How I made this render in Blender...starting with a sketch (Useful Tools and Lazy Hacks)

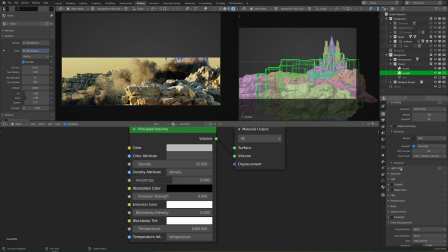16:15 So just being able to just throw this into the scene and move it around until it looks right is just already far far better
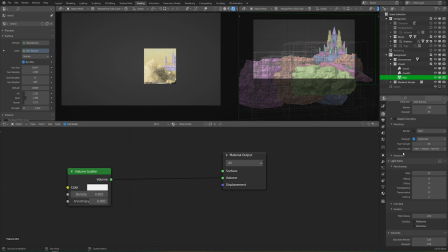16:21 than the other workflows and it also just looks way better than a smoke sim because you can get those really fine-tuned details
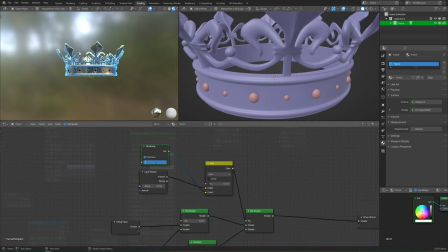16:28 the next object that i added was the crown and there wasn't a whole lot to do there other than add the glowing shader to what already existed
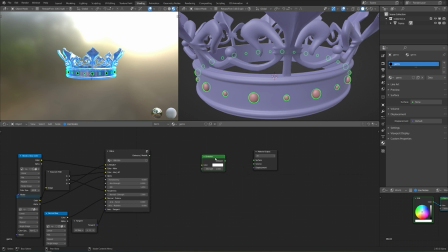16:34 in the file and i also wanted to make the gemstones look like they were glowing but having it be a flat color looked kind of boring
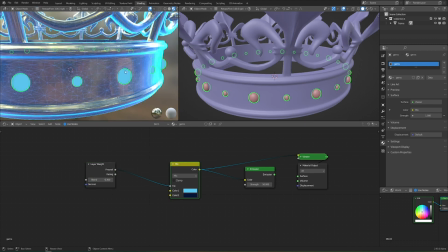16:40 so i did kind of an inverse fresnel and made sure that the outsides were actually glowing less and that gave it a little bit more of a three-dimensional shape.
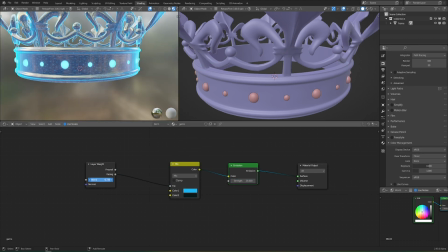16:48 Even though it's of course not technically correct, I thought it looked better. Then when I first imported it into the scene, it was absolutely massive and larger than the entire scene itself.
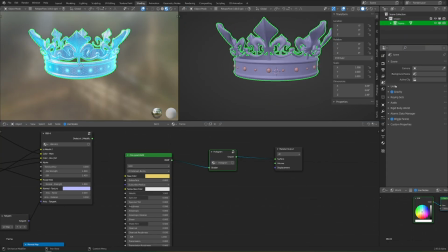16:56 So that's of course why we like to use real world scale whenever possible, and that way all of these various items just fit together naturally without us having to do any guesswork.
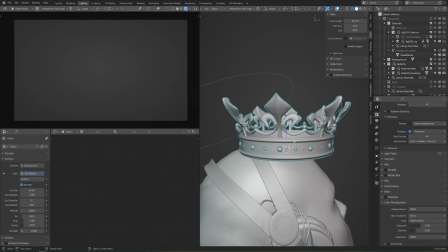17:05 We can still eyeball it a little bit and make it larger or smaller, but it's at least in the general ballpark right away.
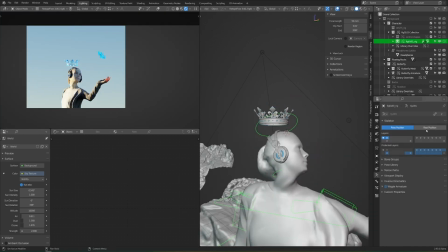17:11 You'll also probably notice that when I add any items like this to the character,
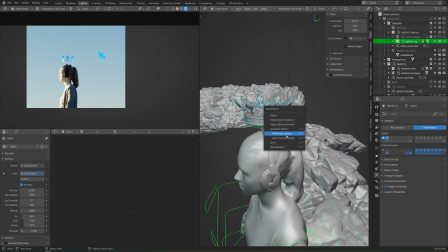17:14 what I do first is I go to the rest pose for the rig and then parent the object to whatever bone I need to,
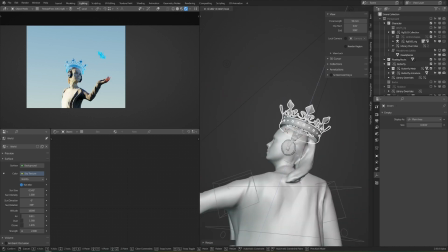17:21 in this case the head bone, and then I put the rig back into the pose position.
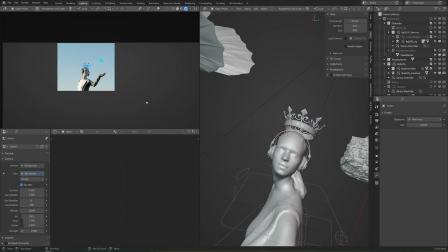17:25 That way it just follows along naturally and I can adjust it in relation to the character. But more importantly, if I move the character around or change the head position, then I don't have to mess with anything else.
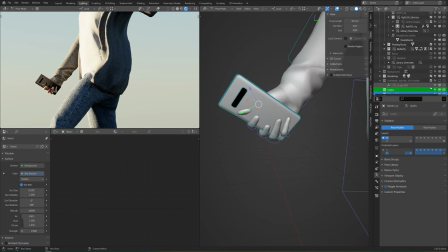17:34 Everything is already still in place. Both of those ideas really came into play when I was adding this phone too.
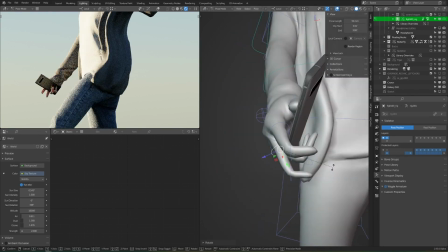17:40 Since it was modeled to the real-world scale, I just had to add it to the scene. No extra work at all.
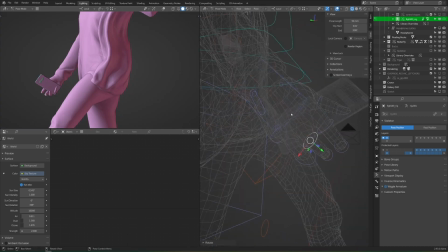17:46 So that was great, but it also took some time to actually pose the fingers here, and you can see here this is where my finger rig that I had mentioned that I'd messed up a little bit previously started to fall apart a bit, but luckily it was at least convincing enough to give a good grip for the phone. I would not have wanted to use this for animation though.
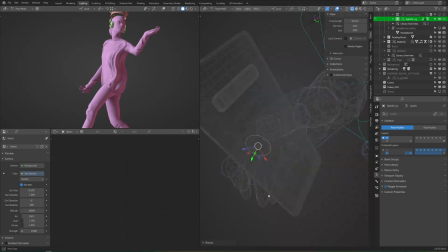18:03 And again that was my fault for not checking the rotation of the fingers after creating the initial rig for auto rig pro before going and generating the entire
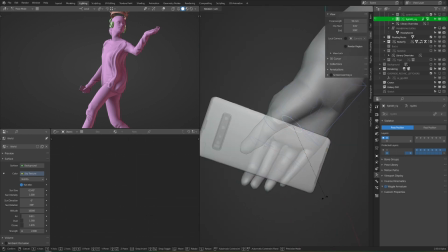18:10 like user friendly rig with all of these controls and stuff so next time i will definitely need to do that once the hand pose was
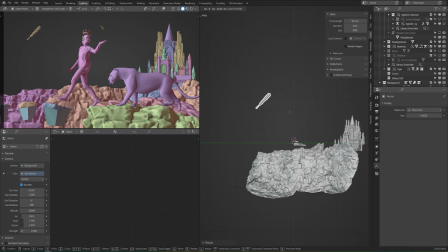18:17 solid it was time to wreck more havoc on the scene and just make the background a little more chaotic because it seemed a little too peaceful so i thought i'd
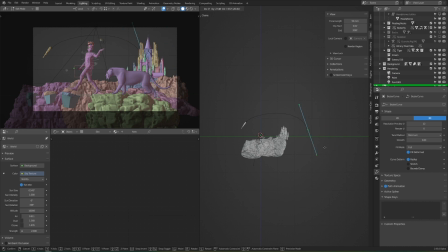18:25 add this rocket crashing down in the background maybe it's being successfully launched into space we don't really know here but with this trajectory
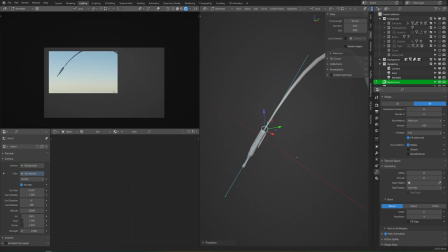18:33 that's probably not likely. I think this really helps add to the idea along with the skeleton and some of the more subtle details that
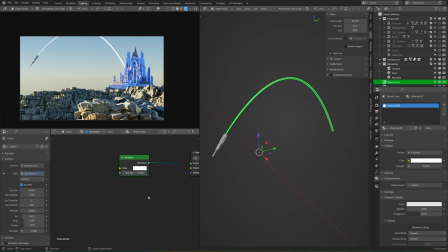18:41 what she's experiencing is very different than what's going on around her and that's definitely a big part of the story. The way that I made this rocket trail though I actually think is pretty interesting because it's something that I couldn't do in previous versions of Blender.
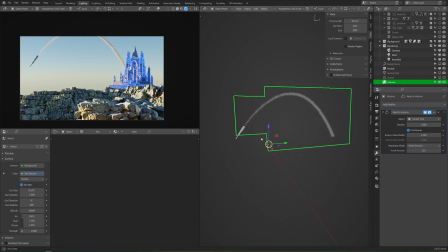18:54 So I just created a curve and tapered it to make it you know a good shape here for the rocket trail but then once I was I
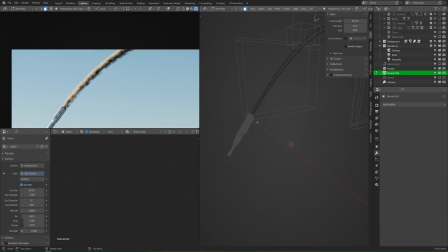19:01 converted that curve into a mesh and used the mesh to volume modifier and then used a displacement on the mesh itself to kind of warp it
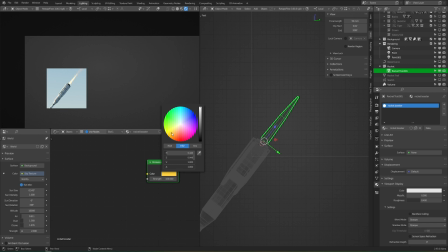19:08 a bit and make it not quite so uniform but that allowed me to get a really nice trail here and I'm also using some volume textures here
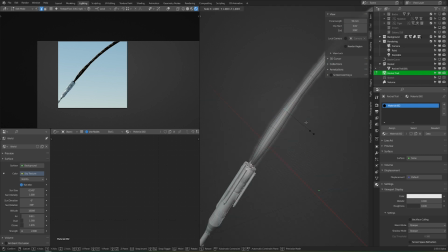19:15 to procedurally break that up a bit so it's not quite so thick so it's going to look nice and cloudy here but also have a perfect arc. The best part about this is that it requires no particles or anything like that and it's going to render really fast.
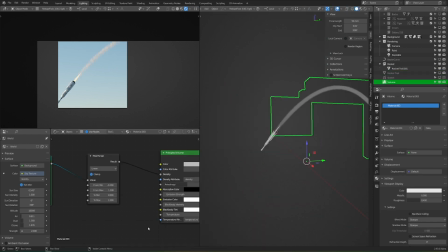19:28 I also have a second object with an emission shader, and that makes the fiery, glowy part of the exhaust.
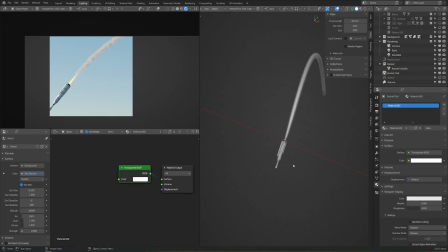19:34 Definitely nothing fancy here, just some basic shapes and minor procedural textures.
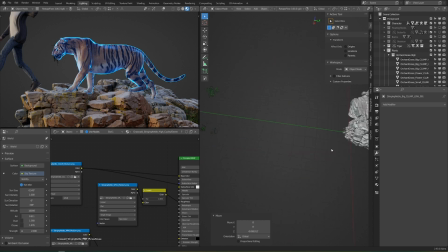19:39 Next, those rocks were looking a little too bare, so I imported some of the grass-walled weed assets and just kind of placed them around the scene with some moss and things like that,
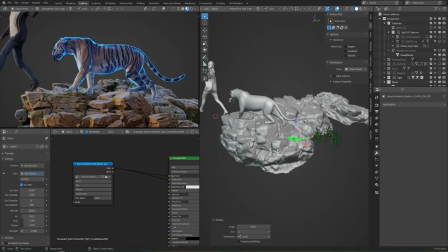19:48 and I think that really helped give it a little bit more of that natural complexity that you're going to see, so it's not all just flat photo scanned simplified polygons.
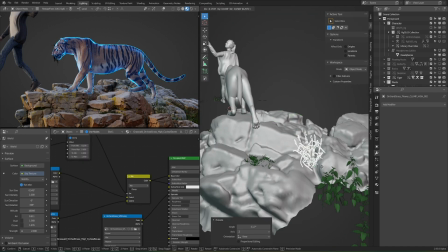19:58 I really like using the grasswalled asset pack because those are
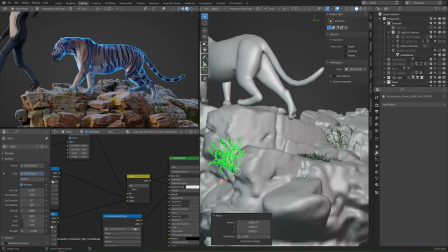20:02 complex enough to be interesting but they're not super high poly to bog the scene down so
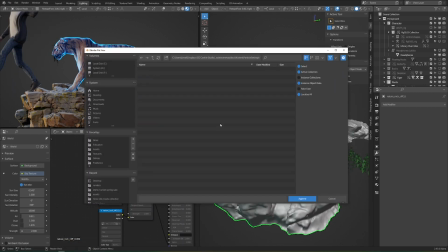20:07 it's a really good medium and the shaders on those are pretty good as well so that's usually what I go towards but of course there's tons
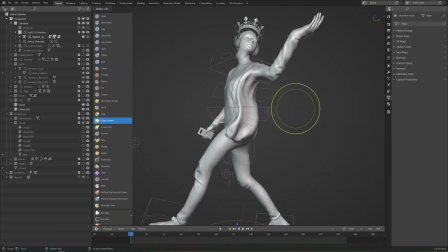20:12 of asset packs out there and a lot of them are pretty good as well. Now that I had pretty much all the elements that I needed I went back and fixed the character's clothing.